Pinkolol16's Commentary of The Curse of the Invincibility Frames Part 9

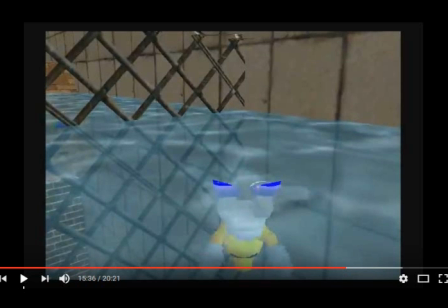They can collect the coins but they can't collect the star itself and they wouldn't collect enough
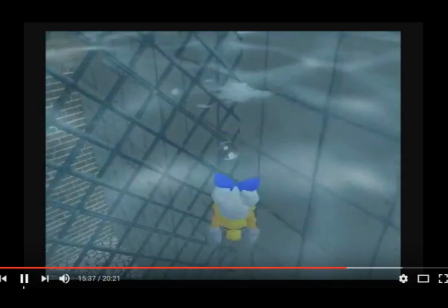coins for the star itself anyway I
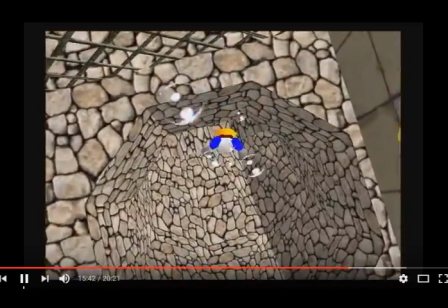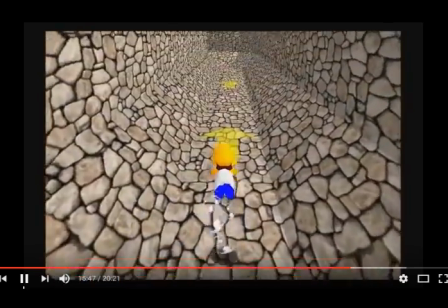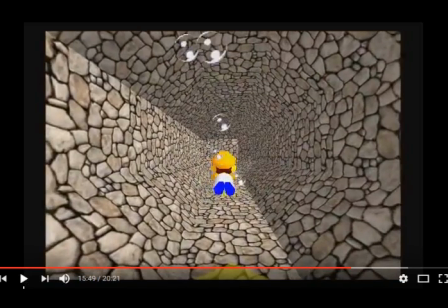don't show the whole thing I show a bit of it
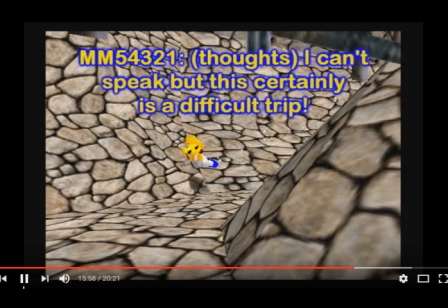I still needed to script the character in this bit so I decided oh yeah they're going to be thinking stuff while they're swimming so that can be a script line
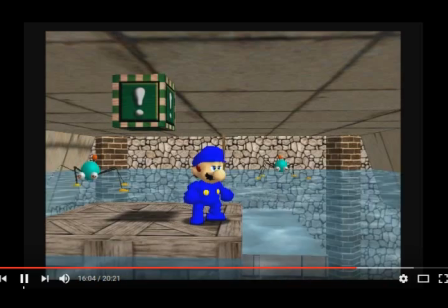The bea- the- the accuracy- eh. The greatness of, um, having the ability to clarify if you can- if your character's speaking in their mind or not.
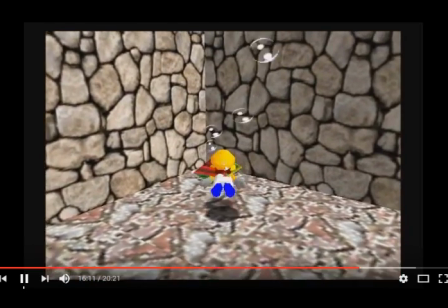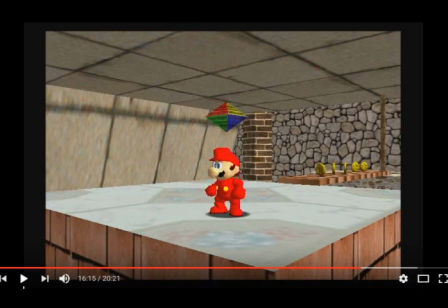They're both YTR warners as they would be if you couldn't tell.
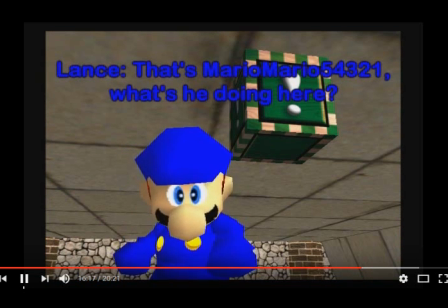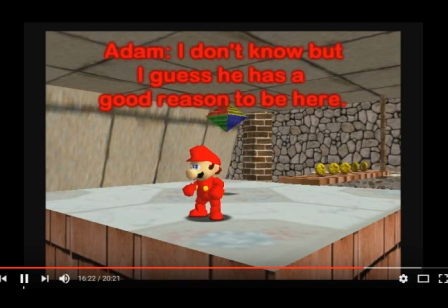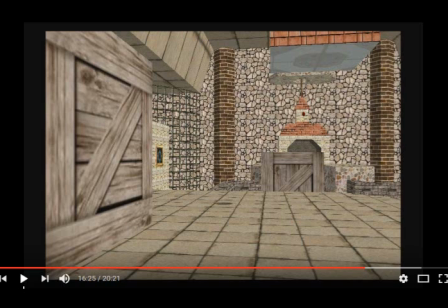Lance really wanted me to include Adam along with him in everything like if he was there Adam should be there too somewhere so I tried but you know it's not like Adam has a noticeable pattern so he's just sort of in the same vein of a random Lance isn't though
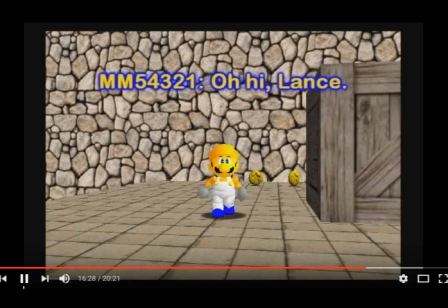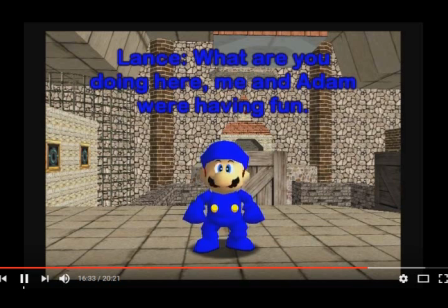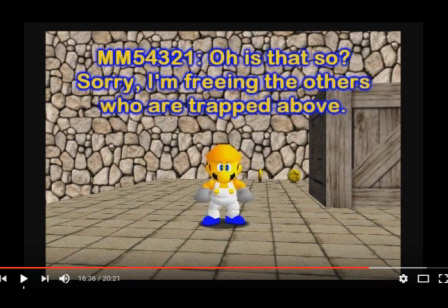They turn around in the other scene and then he just turns around again. He's looking at the coins. And technically him too, but whatever. He doesn't know he's trapped. So he thinks he's not.
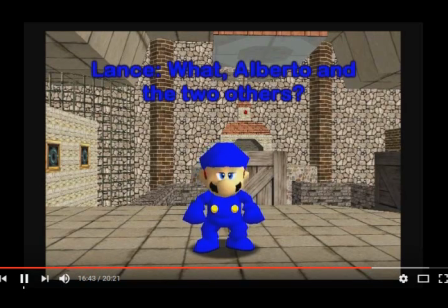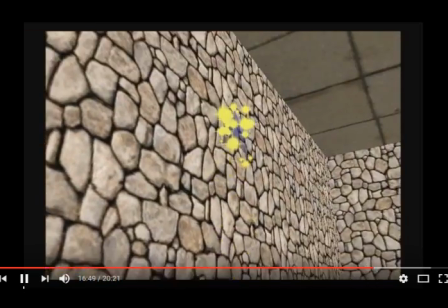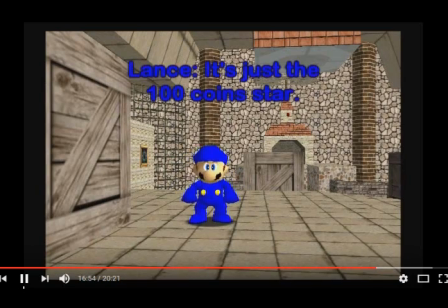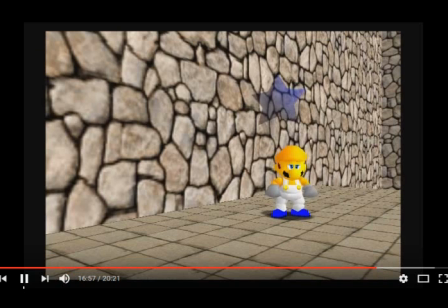That Vinduka hasn't come on their side or anything, they're just skeptical. I wanted to have a character that was skeptical. It would make sense here.
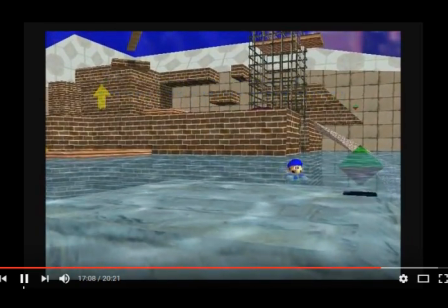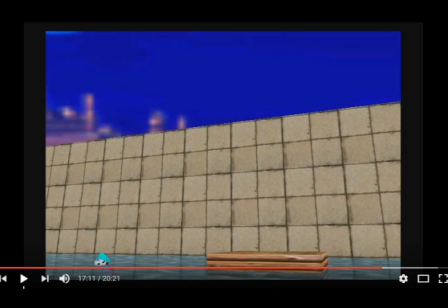See what I mean about the camera bobbing? This is why I didn't do too many scenes like this.
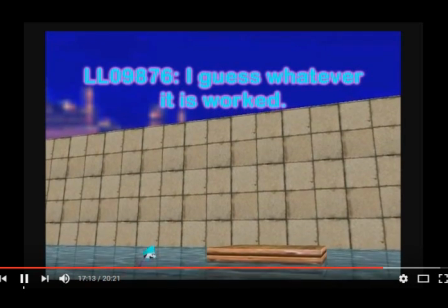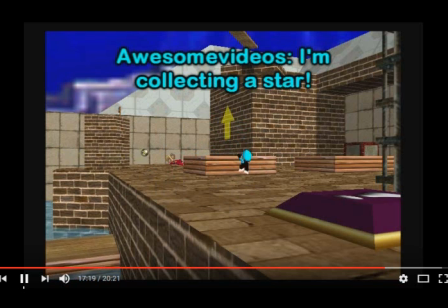the stars would technically keep respawning after a while so that's what that so that's what kept them um then oh we can't escape they'll just
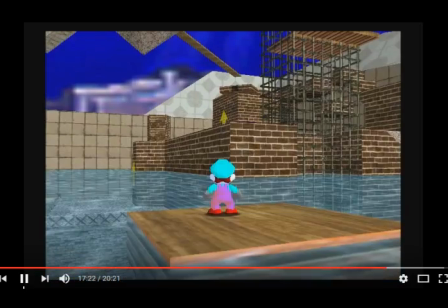keep spawning yet we're still here what's the point of collecting them then until they're freed and
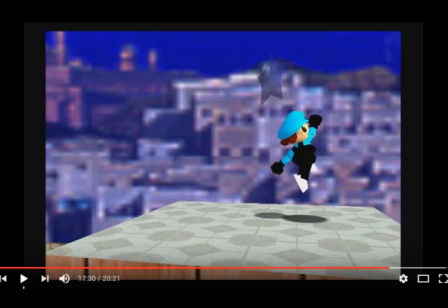since he was on the spinning platform the one on the spinning platform makes sense and
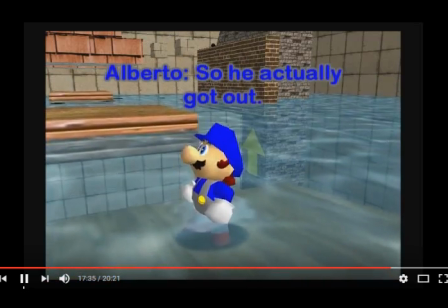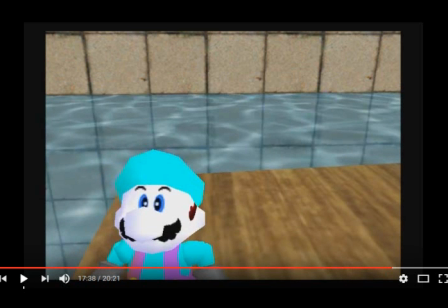because of the platforms bobbing too it makes it this little makes it very difficult to film in without gameplay footage or whatever
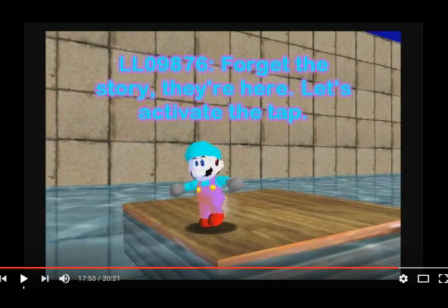Luigi Luigi in any of Starman 3's videos or even in any of Mario Mario's videos has never come into contact with Alberto so I assume that since they have had no interaction with each other that LL treats Alberto as more
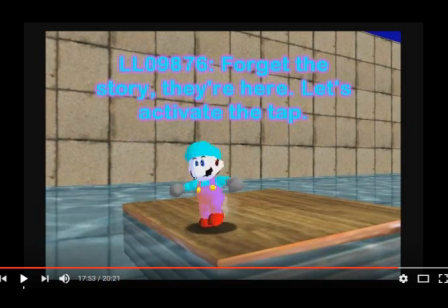of a fan noob so So LL wouldn't really treat Alberto with much credibility, he treated the other guy with the same credibility as Alberto because he doesn't know Alberto properly, he hasn't seen him enough.
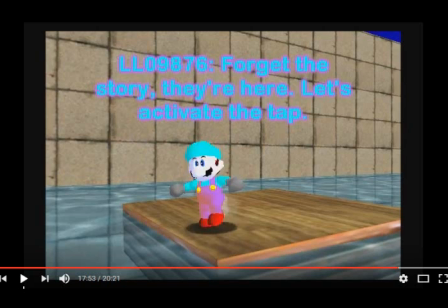In Mario & Mario's Adventures, it would be Mario & Luigi, Mario & Luigi Luigi, maybe Starman 3 and then maybe whoever else he decides to put in. In Starman 3's videos, Luigi Luigi has only appeared in so few videos that he never had any contact with Alberto.
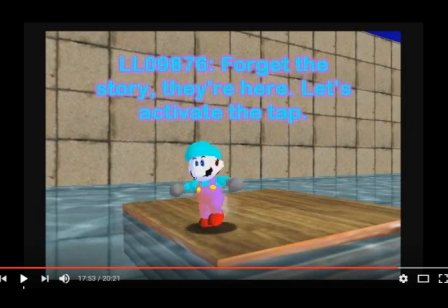Mario Mario never put him in any of his videos and Simon 3 never put him in a video where Alberto was in so they never had any interaction so in the series Luigi Luigi isn't treating Alberto with any credibility because of that fact.
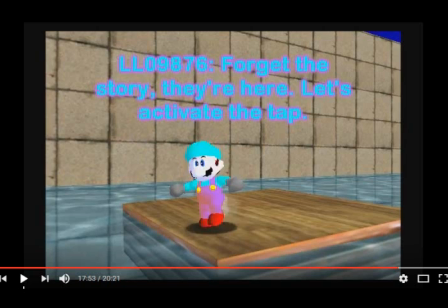He doesn't see him as important he's just another fan to him. Mario Mario however is actually his brother and much more credible.
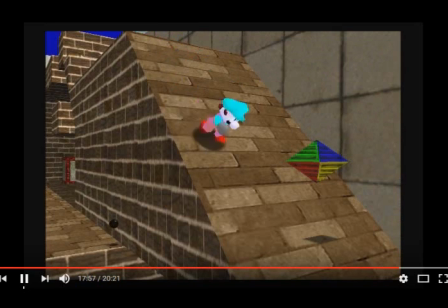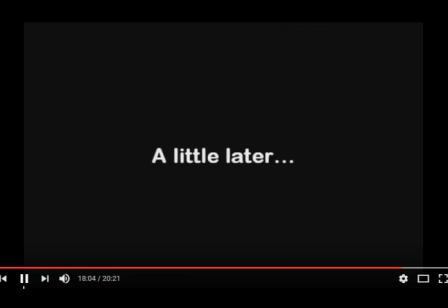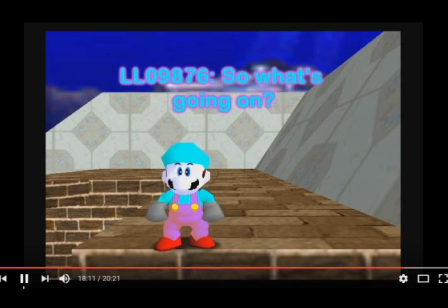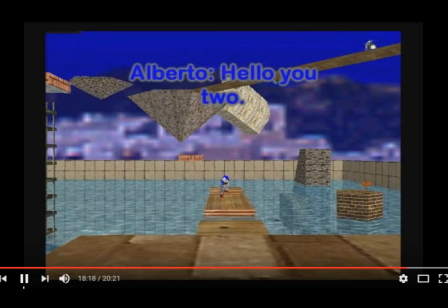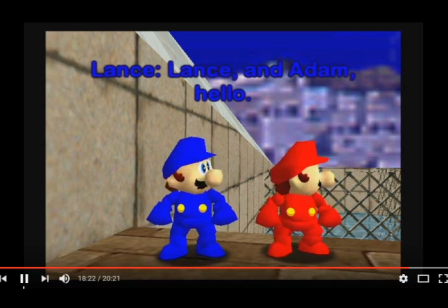Distance never mattered to me... Adam.
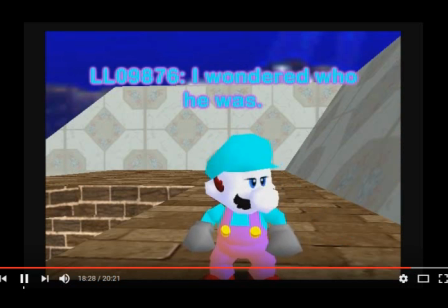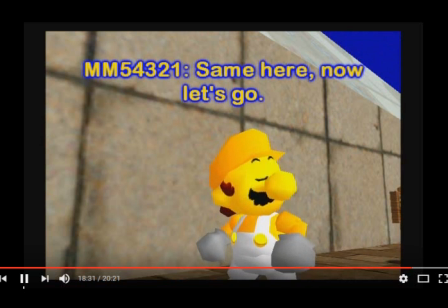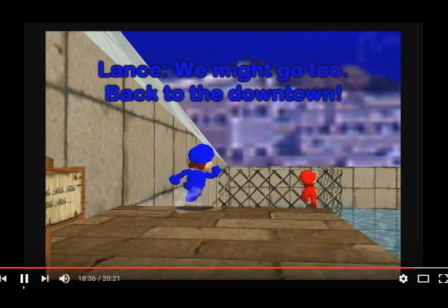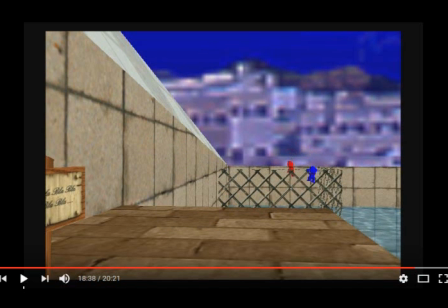That was the worst shot to mask! Or probably one of the most... one of the bad ones because of how close the characters come into proximity around that point in the scene.
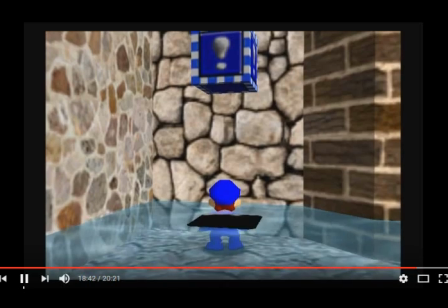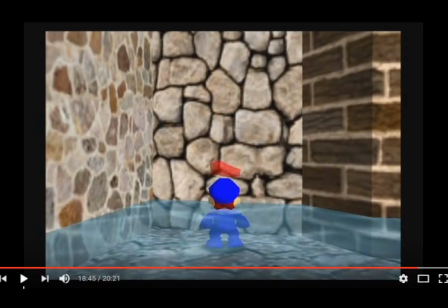That was some clever um editing there clever put
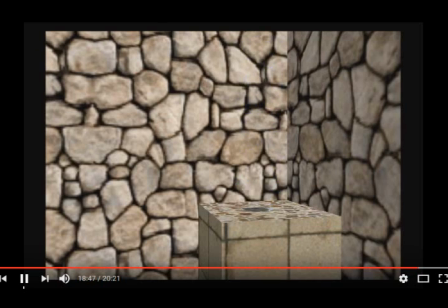that in quotes and
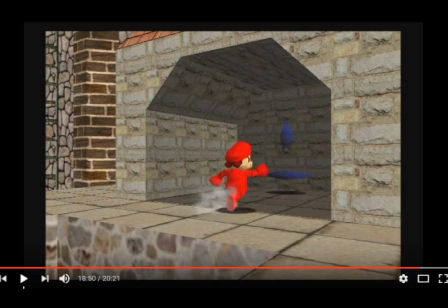by that I meant splashes when they jumped into the water
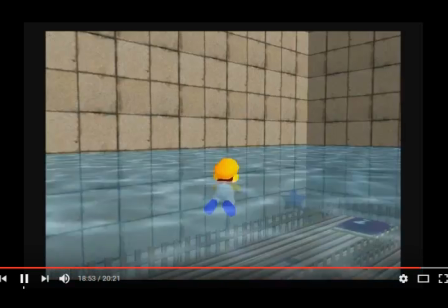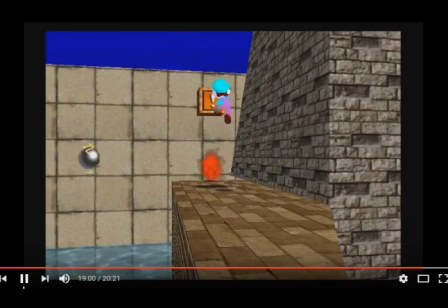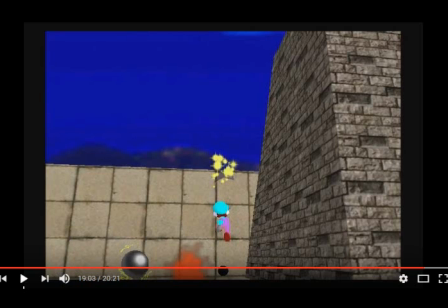the flames don't give up invincibility frames but it's a pain in the butt to relocate them when they stuff up
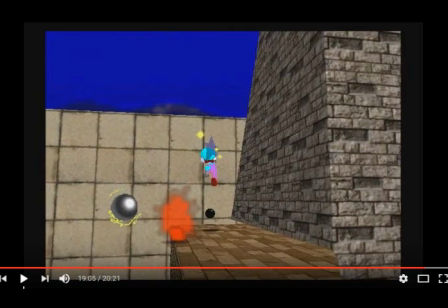and considering I think the platform is I I didn't exactly want Luigi Luigi just running off into the distance,
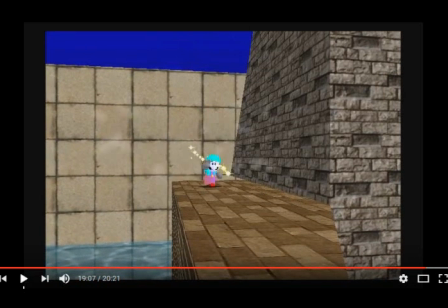so I needed to avoid it. And even so, the invisibility frames wouldn't affect them anyway because the star's already been collected.
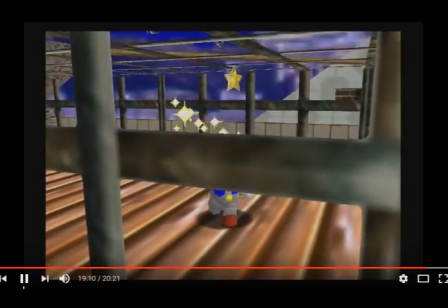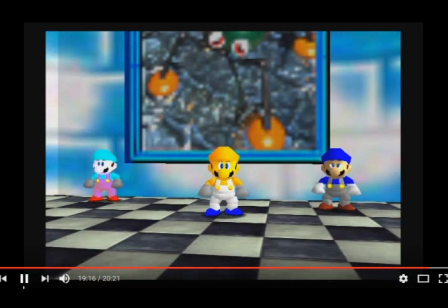Tiny Hewge Island and the remaining three in the upper room. Which have their own special part dedicated to them.
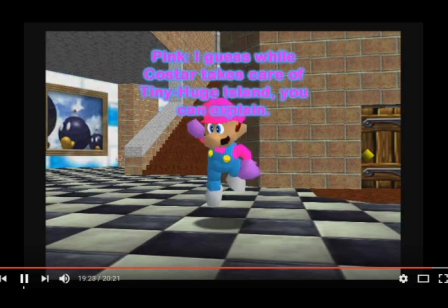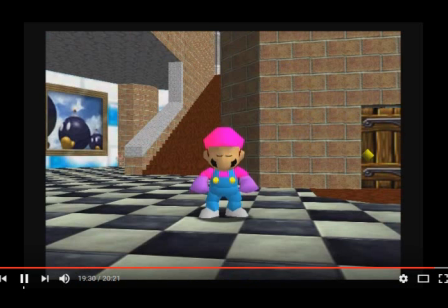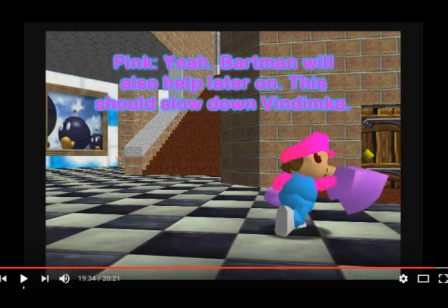this is what when fawn said oh yeah others are going to help later this is again tying up those story bits to give everyone a chance or most people and